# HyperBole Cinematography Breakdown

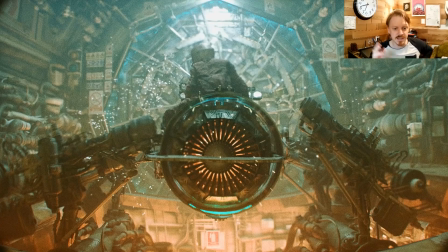0:00 Hey guys! So a couple days ago, released the HyperBole thing, which is nice. I'd gotten like 99.5% of the way done with it like last summer. I spent a month and a half, 2 months on it, and then I just couldn't figure out.
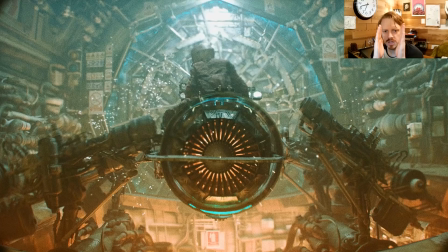0:12 I had this last kind of 4 second chunk where I wanted to make one shot that implied some sort of narrative, because you see all of these different racers going around, and I knew I could recontextualize the entire thing just by showing like one character close up and showing them specifically trying to
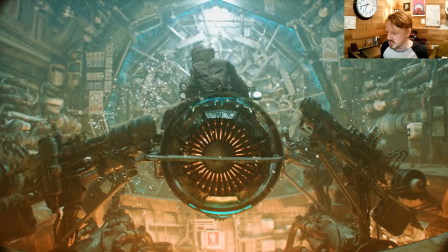0:29 do a thing. And I was like, oh, then it'll actually read as like a short as opposed to just a collection of VFX shots. But after being hung up on that for like 9 months, I decided, you know what, it'll just be a collection of VFX shots.
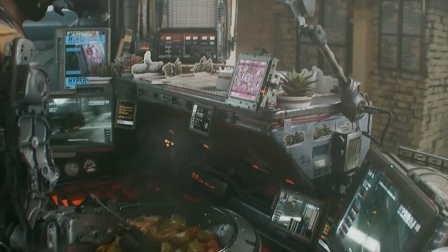0:41 It'll just be fun, because this whole thing was only made to be on a screen in the background of Dynamo Dream,
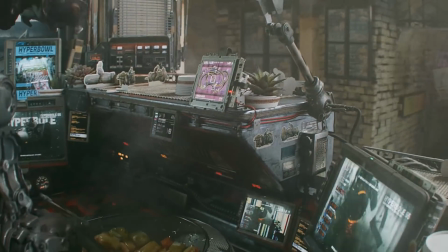0:49 and I just kind of like let it grow. So I was like, yeah, I don't need to kill myself on this.
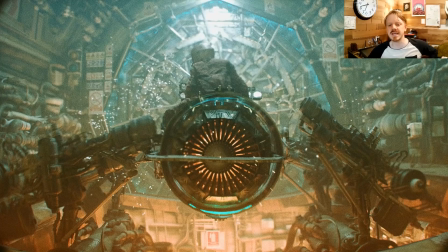0:53 But okay, so the one of the questions I get the most from people is, can you do a tutorial about rendering? And I think when they say rendering, what they actually mean is lighting, because like rendering is easy.
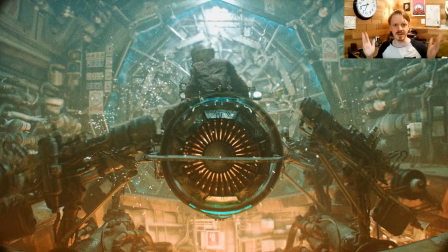1:08 You just hit F12 in Blender and it renders. I mean, I'm being facetious. There's a lot of settings you could figure out, but it's the lighting that makes stuff look like how it looks. But even more than lighting, I think what they're asking for is a tutorial on composition, because as I've talked about before,
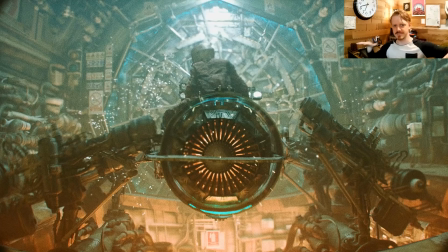1:27 a lot of my lighting is just kind of ambient light with like a sun lamp coming in, but it's the way that sun lamp hits things and creates highlights of interest and shadow for like positive and negative space that makes stuff read as anything. It makes it kind of interesting. And so specifically with the HyperBole,
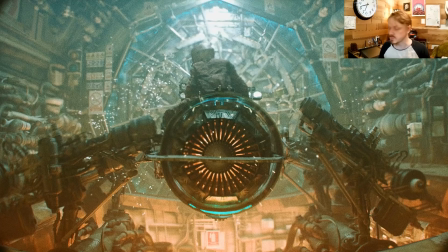1:48 things are happening pretty quick, and so I'm trying to convey a lot of information really quickly, which means I'm trying to let the composition read really, really fast and convey a lot of information.
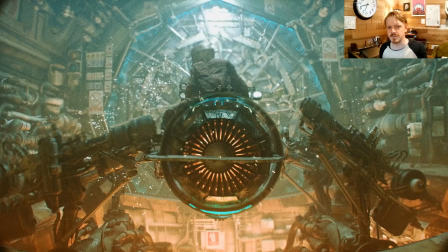2:00 And so I've always kind of felt as if I probably don't know enough to really talk or teach about composition. I just kind of have like certain instincts, but I figured I could walk through my different thought processes per shot,
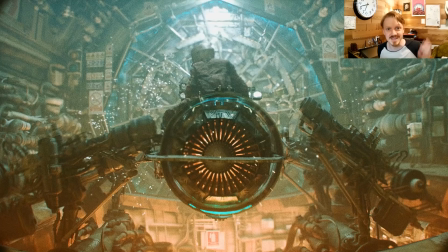2:17 and so at least if you wanted, you could at least have some of those thought processes in your back pocket. So let's start with this one.
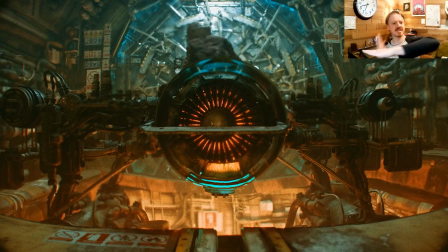2:23 I actually have two axes of symmetry, which is kind of neither here nor there, but it does mean that your eye is immediately drawn to the center with this big engine going on. When you first look at an image, your eyes are attracted to areas of contrast, and that can refer to contrast of detail too.
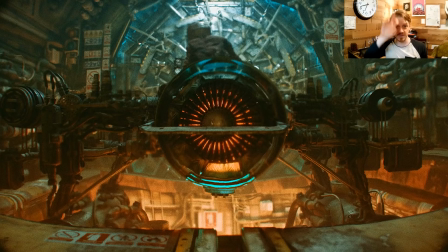2:43 If there's some area where there's a lot more happening, that's where you'll look. And in this case, that detail level is fairly uniform across the entire image, which means that's not going to be doing anything. It's all going to be lighting, defining where we look first.
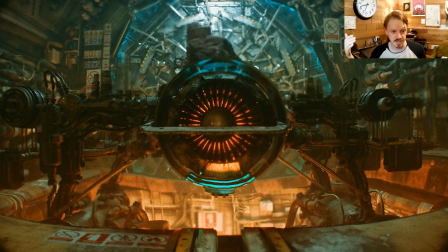2:58 And I love putting haze into a scene because a depth map conveys so much information so quickly.
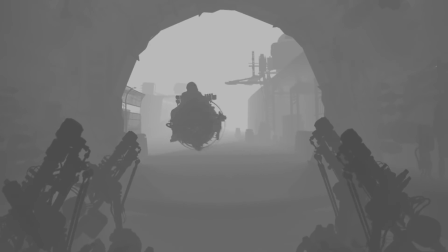3:04 In fact, you could look at a version of this shot that was just the depth pass and still get a pretty good read of how things are going.
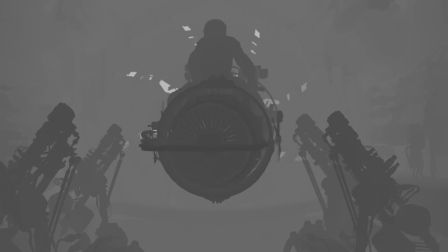3:11 In fact, when you look at a depth pass, then you look at this render, it oftentimes feels as if this render has cluttered up, the nice clean depth pass.
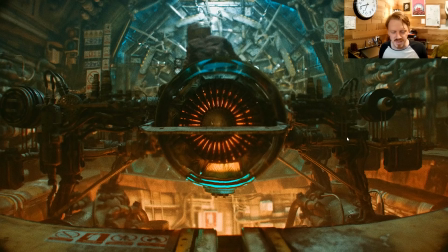3:19 But what's great about it is that the black levels, wherever it's black,
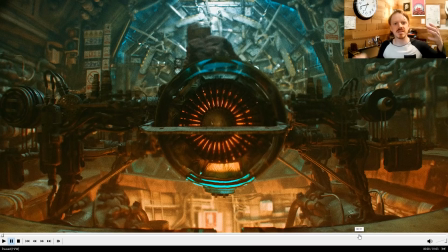3:25 wherever the blacks are really loud to be dark, that means it's in the foreground before the haze has been added onto it,
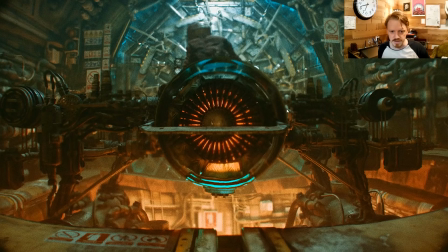3:29 which means like right here, this bit right here is very clear to differentiate as opposed to the background. In fact, in After Effects, I export my base render and depth pass, and I'll use kind of fuzzy solids screened in
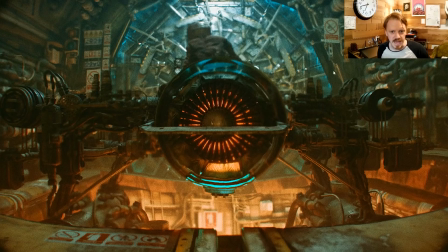3:45 behind this front area, and I carefully place them down here and up here just to make sure that those values are separated from the background. You can also see I placed the lights specifically behind the subject here just to get that contrast going.
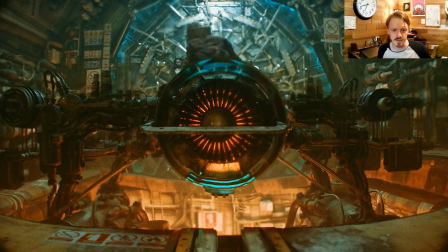4:00 So there's big red lights down here, kind of white blue lights up here, and I stuck them behind there literally just so I get this nice strong silhouette right off the bat.